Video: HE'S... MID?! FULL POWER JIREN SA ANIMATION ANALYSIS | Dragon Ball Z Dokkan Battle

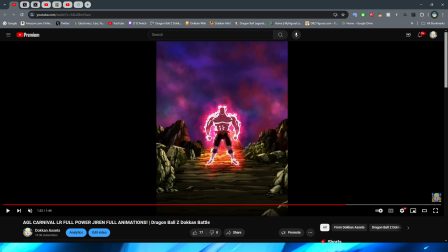I feel like the difference, and I hope that people understand when I try and describe it this way, is that when you're looking at a good Dokkan animation that's nice and fluid and there isn't really anything too crazy to kind of point out about like inconsistencies like this or these sliding PNGs,
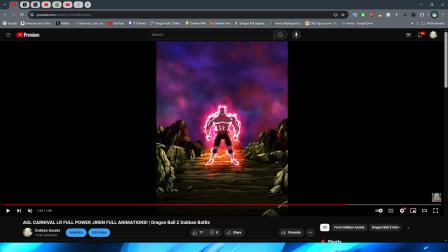it feels like you're just watching the character move across the screen. Like when I'm watching, you know, like AGL Broly, right? I'm watching AGL Broly attack Frieza, right?
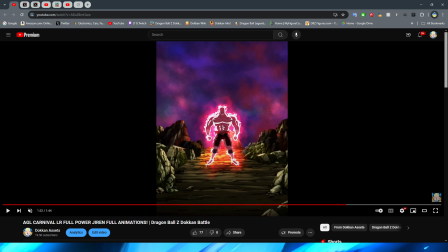I'm not watching, you know, like a bunch of PNGs put together to make Broly attack the Frieza. I'm just make Broly attack the Frieza. You know, I'm not watching like, you know, a bunch of PNGs moving in tandem.
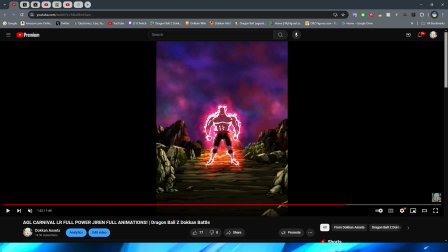I'm just watching Broly attack, right? Or with MUI Goku, right? With his transformation animation, or like the counter. I'm just watching Goku transform. I'm not watching a bunch of PNGs put together to make Goku transform, right?
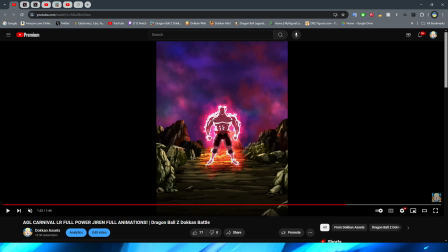Or Gogeta, right? When I'm watching him fight Broly in like the STR Gogeta, I'm just watching Gogeta do his thing. But here, I'm not watching JIREN just fly forward for an attack. I'm watching a PNG of JIREN slide across the screen, right?
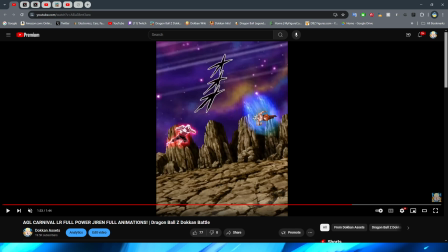So I feel like it's that little bit of immersion that you kind of lose when it comes to being able to really notice stuff like this that really makes these animations just lose a bunch of points in my book. And I think a lot of people's in general, right?
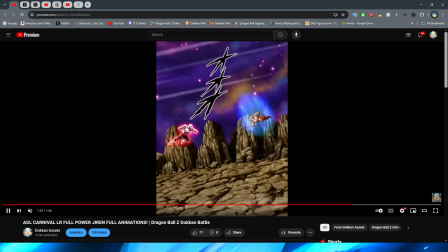Moving on from that, though, we have Goku and JIREN flying at each other. Once again, a little bit more sliding PNG action,
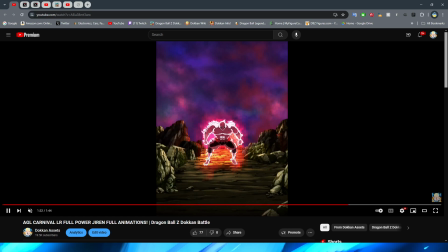but I feel like this will look a little bit better in the 2x speed, and not to mention also, it works a little bit better,
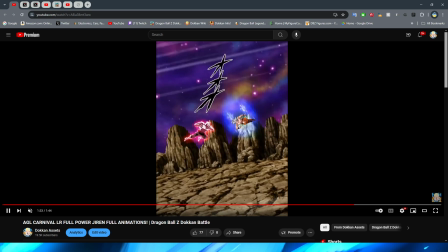I guess, for this shot, right? Especially considering the aura is still moving.
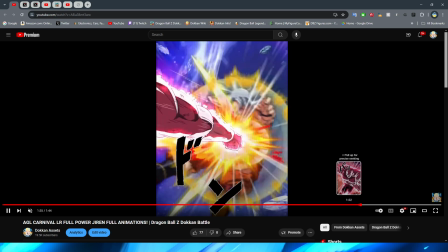I feel like here as well, there could also be a little bit more like movement.
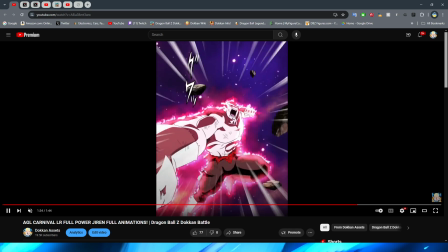This kind of feels like flat in the way that JIREN moves here until the very end of like the extended limbs.
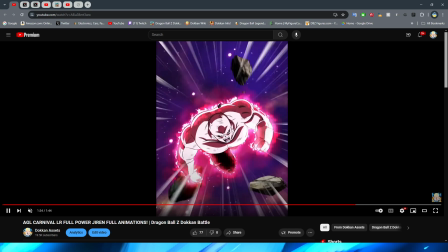I understand what they're going for with this shot is that it's kind of supposed to be like in anime when a character is flying,
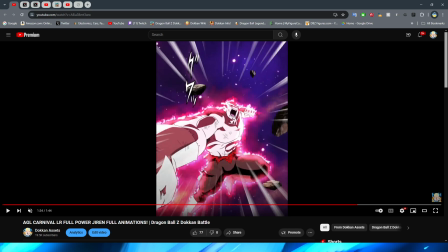and it would kind of be like the cameraman is flying right in front of them and watching their movement in mid-air,
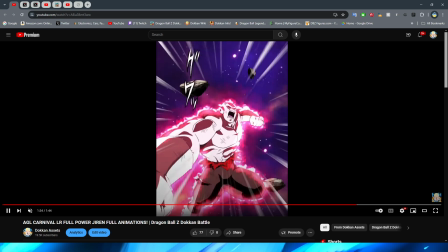right? And so the background is moving around them, and obviously they kind of try and simulate that with the rocks moving behind JIREN,
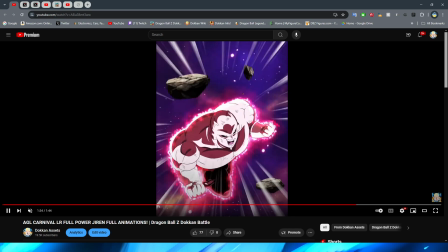but I feel like it still looks a little bit too stale for my taste. The one we get to the end, right?
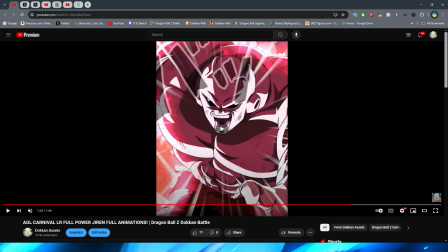And also I feel like some of the like movement is not as fluid as it could be here, to be 100% honest with you.
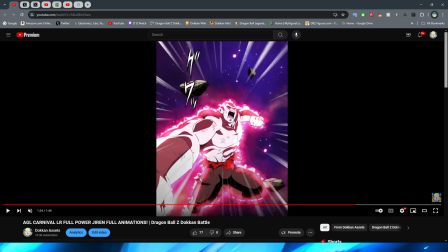I feel like they could have animated some stuff, like going from this shot to this one, I feel like they could have had a couple more frames in between, especially. But once we get to this like elongated look for Jiren, I feel like this is really cool because obviously the whole thing is that it's supposed to be like his fist is super close to the camera,
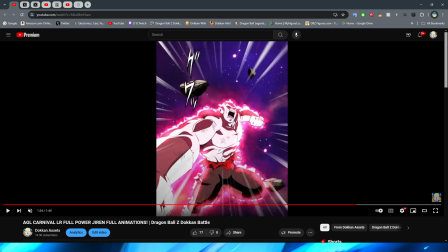and obviously his other fist is really far away, so it gives you this kind of like illusion of the stretched body, right?
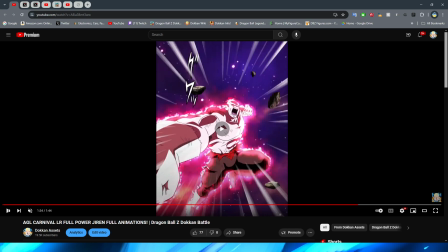But this looks really cool. I like this shot quite a bit. And then of course we have Jiren throw the punch forward, which I think the punch being thrown, actually this is perfect for where they should kind of cut between poses, because it looks a lot more fluid.
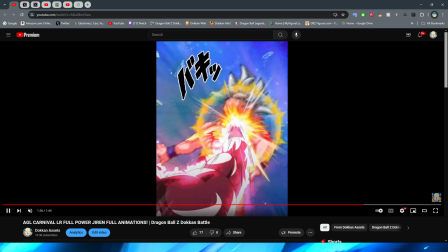But yeah, obviously Jiren throwing the punch towards Goku, and then of course we have these couple of punches here from the side, right?
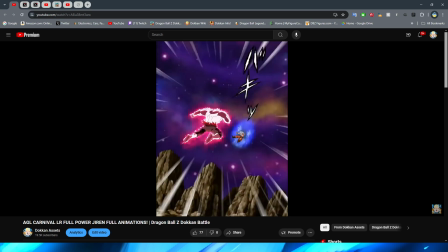We then have him spin around and give Goku the old heel before kicking him away.
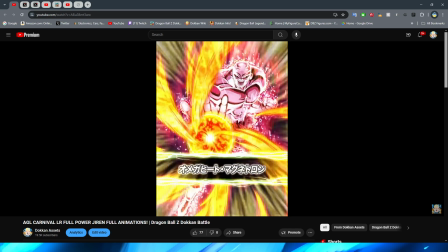We then transition into the card art once again.
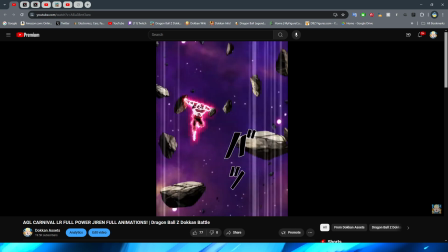And after the final time the card art is shown, we have Jiren flying up in the air, which I actually really like this shot.
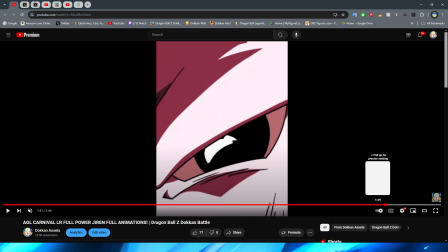And by the way, I feel like it works well here because you have Jiren
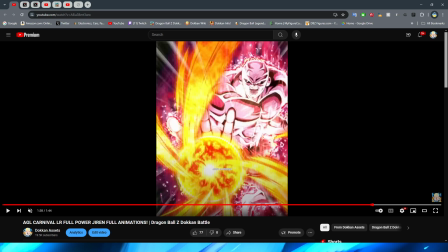already like in the air basically from his last attack.
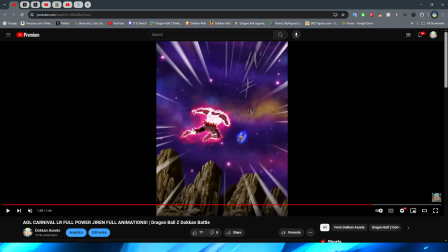And you don't really notice as much of like the, I guess, quote unquote weird, like it's not really that weird, I guess, in this case in terms of like him changing the position that he's in.
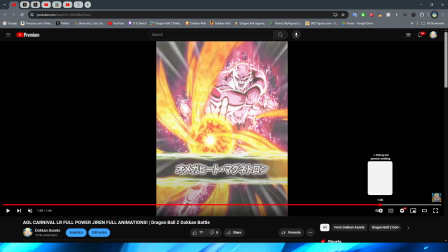And also the card art kind of makes you like, okay, this feels a little bit more natural in the way that Jiren's moving, right?